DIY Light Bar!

But now let's take a look at a few test shots we did using this DIY light bulb.
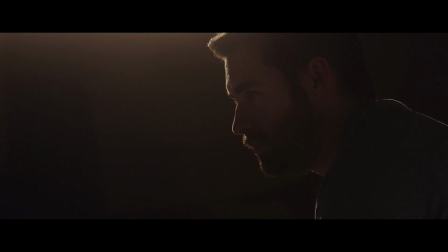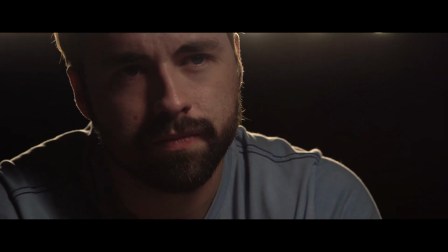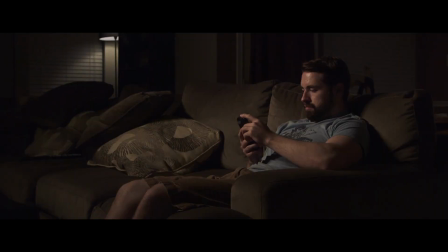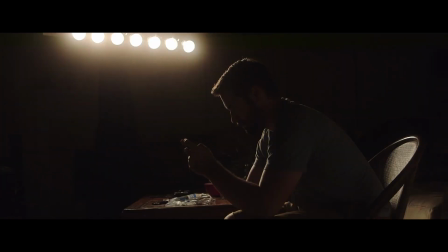Going for a very dark stylistic look, but you can see from all of these shots just how much this one light is doing.
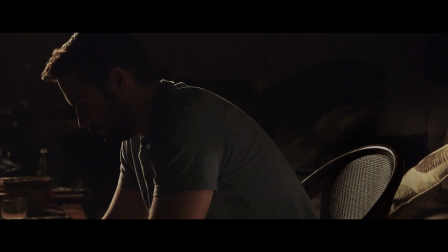One thing that I love is how much the light wraps, since it's 8 bulbs going across the bar, so it is covering a nice area.
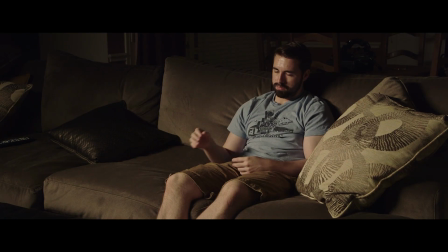I also took one bulb out at some point to create some separation in the light to play with how much I'm throwing on the subject and the environment.
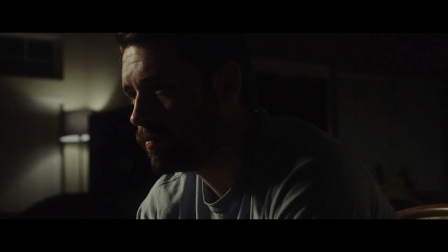With a lot of these shots like this one here, I'm just using the one light and a light bounce from the wall next to him or a bounce card to fill in a little bit.
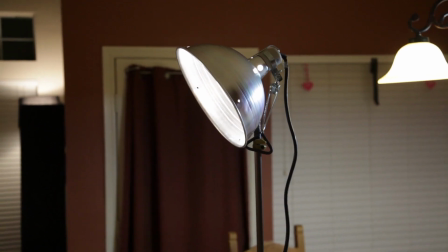But then with a shot like this, I'm also adding in a can light, which I also got from Home Depot with a regular tungsten bulb in it to add a nice backlight. And the bulb that I used in the can light is rated somewhere around 3200 Kelvin, which is the normal tungsten we were talking about,
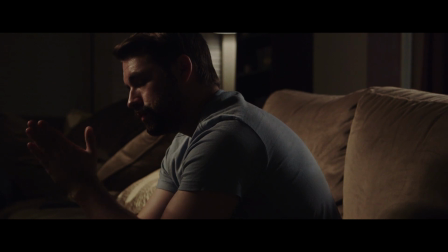so you can see how much more warm the bulbs on the light bar are compared to a regular tungsten bulb.
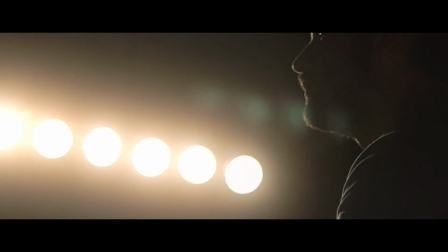I also like the sort of stage light look you can get by throwing it in the shot itself.
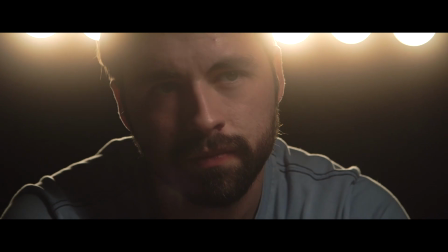And here I have my Black Pro Mist filter on to bloom those highlights out. Here I've taken that filter off. It's just the bare lens. But with the filter on, I can catch the glow of the light just above the frame and add some color and depth into the shot. It's one of the reasons that I really love the Black Pro Mist filter so much, which I won't go into the filter here since we did talk about that and some DIY alternatives in this episode right here. But now we break to thank our sponsor, then talk a little bit more about this light and the lighting setup. Domain.com is a place to go if you're trying to get yourself seen on the interwebs. If you have a business, if you've got work, if you're a filmmaker and you have stuff that you want people to see, you need yourself a website.
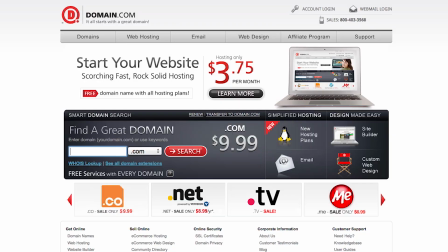To get a website, you need a hosting plan, which Domain.com has reliable and affordable ones. They got the domain discovery service also to help you pick the right name that's good for you if the one you want is taken. And if you use coupon code FilmRiot at checkout, you get 15% off your domain name and web hosting. So when you think domain names, think Domain.com. You're just making me nervous over there, like flexing. I don't know what you're doing. Logo.
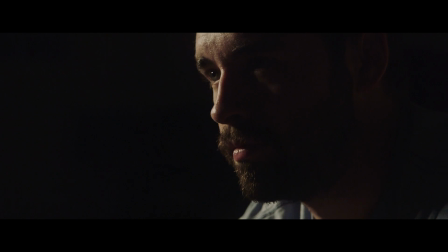So again, let's take a look at some of these shots like this one right here. For this, I just used that bar light we made.
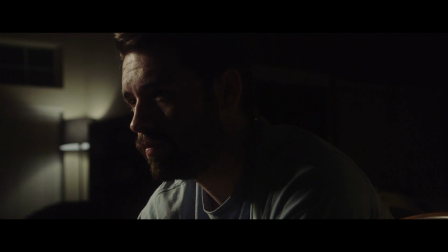Then we can add in a lamp in the back for some background and then turn on the chandelier in the dining area to add just a touch of detail behind our actor, which I've talked about this before on the show. What you have in the background is just as important as what you're doing to the subject.
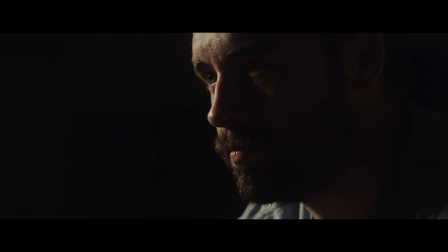The shots here without the background, while cool for some things, work a lot better for a narrative style when we get that background going.
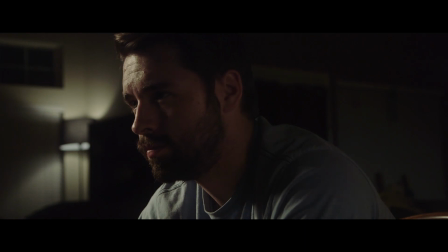And if we want, we can bring in a bounce to add a little bit more to Josh's face, filling in the shadows just a little bit and adding some detail there. Even though the background behind and to the right of Josh is very dimly lit, it's adding a lot since we have some moody detail back there.
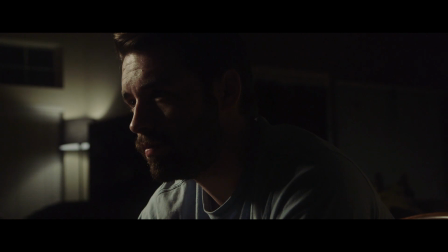And again, adding a lot of depth and contrast just by using our main light on the actor, then 2 practicals that were already existing in the space. And that just goes right along with that idea that Gordon Willis talks about. Walk into a room, flick on one light, and go from there. Which overlighting is definitely something that I have been guilty of in the past. Sometimes I like the style of it, but oftentimes simplicity really is the way to go.
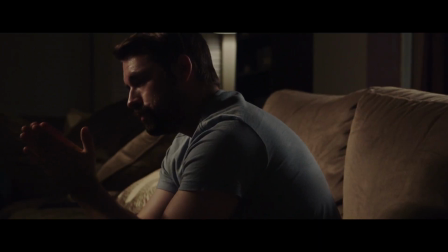So again, for this shot, we have the bar light to the back left and the 2 house lights going on for our background.
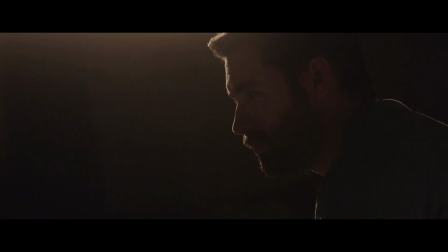And here we have just the bar light just above frame with the Black Pro Mist on the camera to glow those highlights down into the frame and bounce to add a strip of light on Josh's eyes.
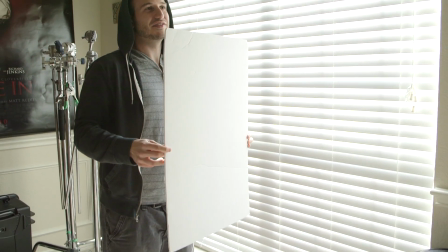This bounce right here, which I got for $3 at Walmart.
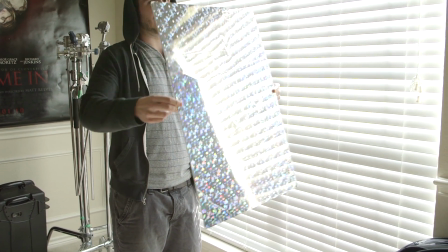On one side we have a regular bounce card and on the other side we have this odd pattern which throws a more harsh light in a broken way.
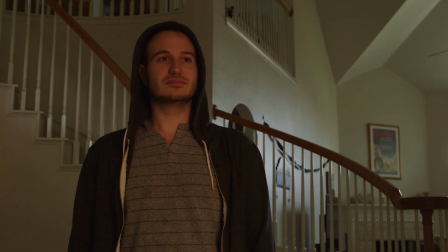So if I move it around, you can see that this broken pattern is reflecting onto our actor, so I can use it to bounce just a strip of light on Josh's face to emphasize his eyes a little bit.